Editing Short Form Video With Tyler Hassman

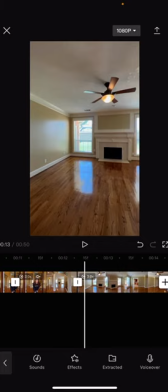And you see, you could barely tell that clip change because when it's fast forward, it's nice and quick.
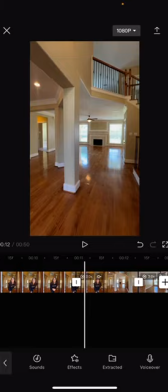I also forgot to mute this. There we go. So no more sound. All right. So let's watch it.
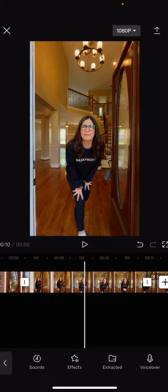Boom. And then. Cool. So now what I want to do is I want to make these slow now, right?
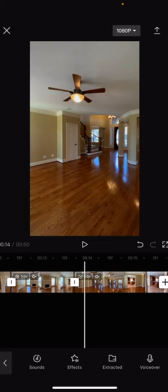I'm going to go and I want this right here where it kind of gives a cool overview to be slow.
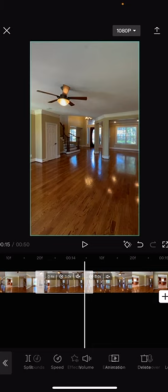So I split it and then I go until about there. That's, and then I split
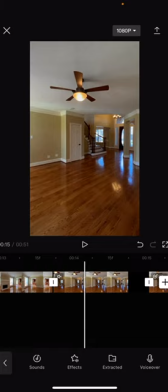again. That little clip is what I want to be 1 time speed. So I'm going to go to speed 1 times.
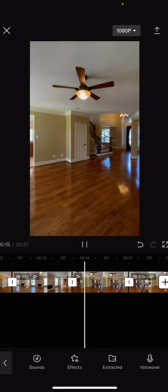Now I'm going to zoom out. Every time I do this, I'm just zooming in, zooming out with my fingers. You just pinch it.
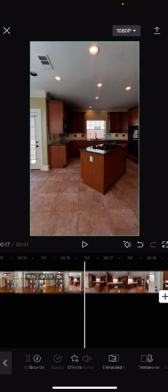So then fast, slow. Fast to the kitchen, boom.
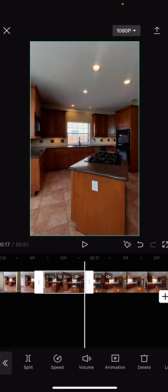Right here is where I'm gonna go slow. So I'm gonna go again, split that clip. Let's go slow until there. Split again, zoom in, click it. 1 time speed.
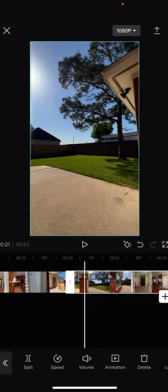Sweet, and now, let's see, I went outside, show the backyard. This right here is gonna be a slow one.
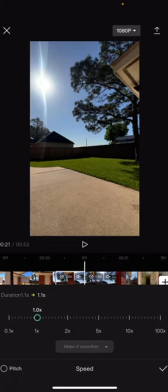Until right there, showing the yard, just a really quick one. One time speed.
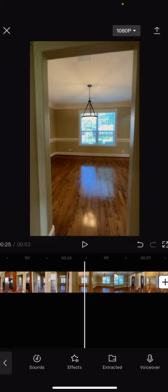And now I'm just moving my finger. I go in the house, through the kitchen. Dining room, be a quick one time speed.
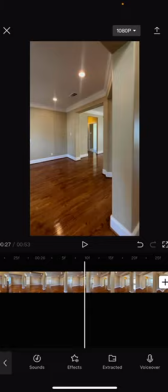Once again, I'm just finding the important things and going one times.
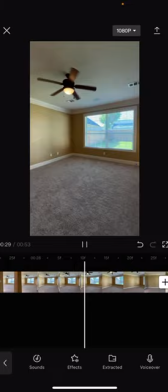And then I walk all the way through the house and then into primary suite. So now because there's not much really special about this, I'm just gonna go two times speed.
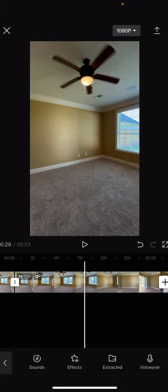Let's see. So fast. Yeah, let's go two times speed until right there.
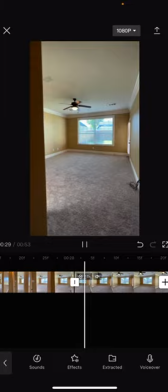Just because I don't want to go too slow because it's kind of boring, but I want people to get the gist of it. So a little slow, and then the bathroom. What I'm gonna do, just because the bathroom isn't anything crazy about it, I'm just gonna make the entire clip just two times speed.
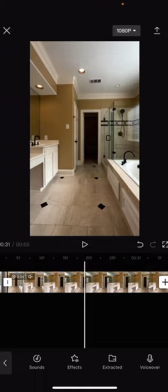So that's not, like I said, too slow, but also it's not too fast.
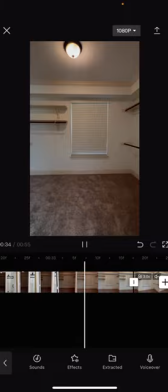So watch, goes into the bathroom, focuses, it's slower, and then boom, we're out of there three times speed.
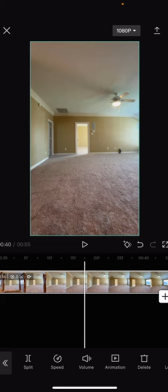And then it goes all the way upstairs. And then it goes into here. So now when I get up here, this clip here, I'm going to want slow.
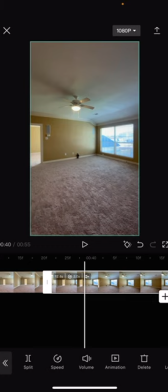I'll make it one times. But now watch what I'm gonna do.
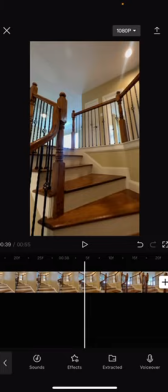I found that boring to get up there.
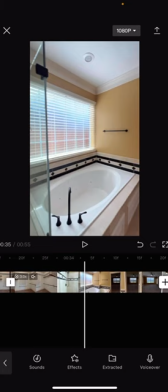So this clip here, starting all the way back in the primary closet, I'm gonna make five times.
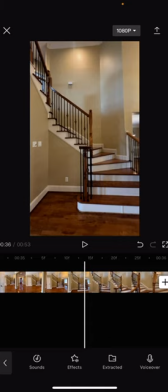It's gonna be super quick. It's gonna be very choppy when you before you export it, but cue all the way.
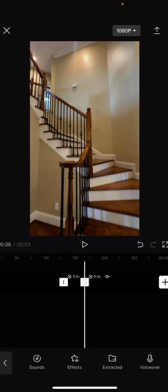And then I'm actually gonna slow down this right here, give a quick little slow motion, because that was kind of cool.
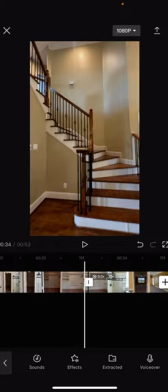Staircase, very small. Let's see, one times. Okay, so now let's watch that.
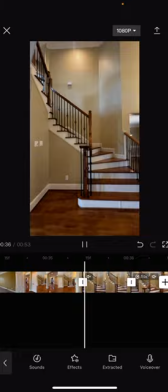So it shows the primary suite, and then super quick, quickly shows the stairs,
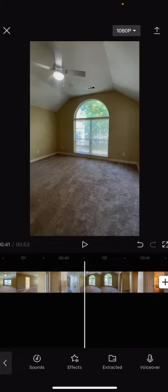and then boom, we're upstairs, shows the family room, and then it goes quick again, shows all these rooms.
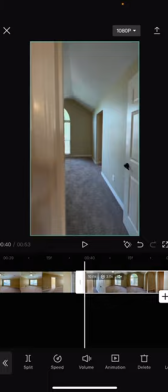And because this is so quick, I'm gonna make all this two times speed. So two times speed, going in here, going in here, going in here. Okay, so now I'm gonna make that entire clip two times speed.
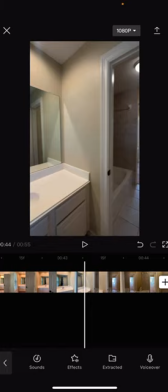Once again, just because like if there was staging in there, I'd probably do the same thing I did on the lower level where it's like three times and one times.
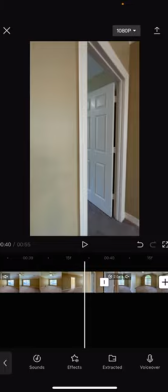But the reason why is I don't want a slow motion on an empty room. It's kind of boring. So see here, it's two times.
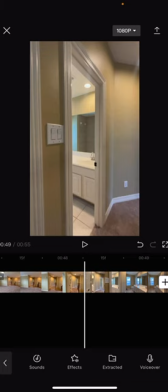It's still slow and it's still fast, but it's also slow enough. People get the idea. But as you can tell, there's nothing special to focus on.
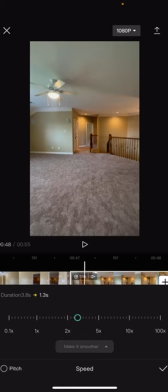And then boom, three times speed all the way to this side. That was actually even a little too slow. Just boring, right?
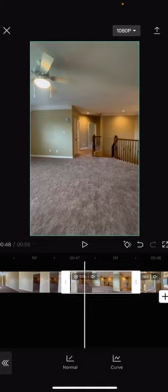It's boring filler. Let's make that four times. Actually, let's do five times.
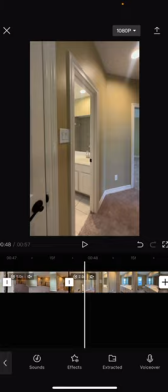So five times across, and then that's way too quick. So the rest of this clip, because I go in and out quickly of bedrooms, I'm just gonna go two times and let's see what that looks like.
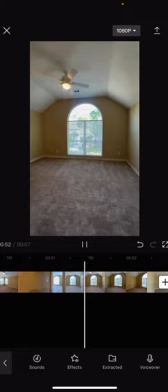Yeah, two times, boom, shows that room quick, shows that room, cool.
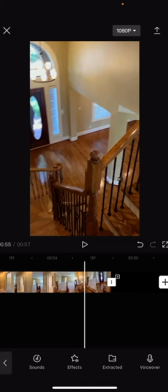And then I think I ended off here. Cool.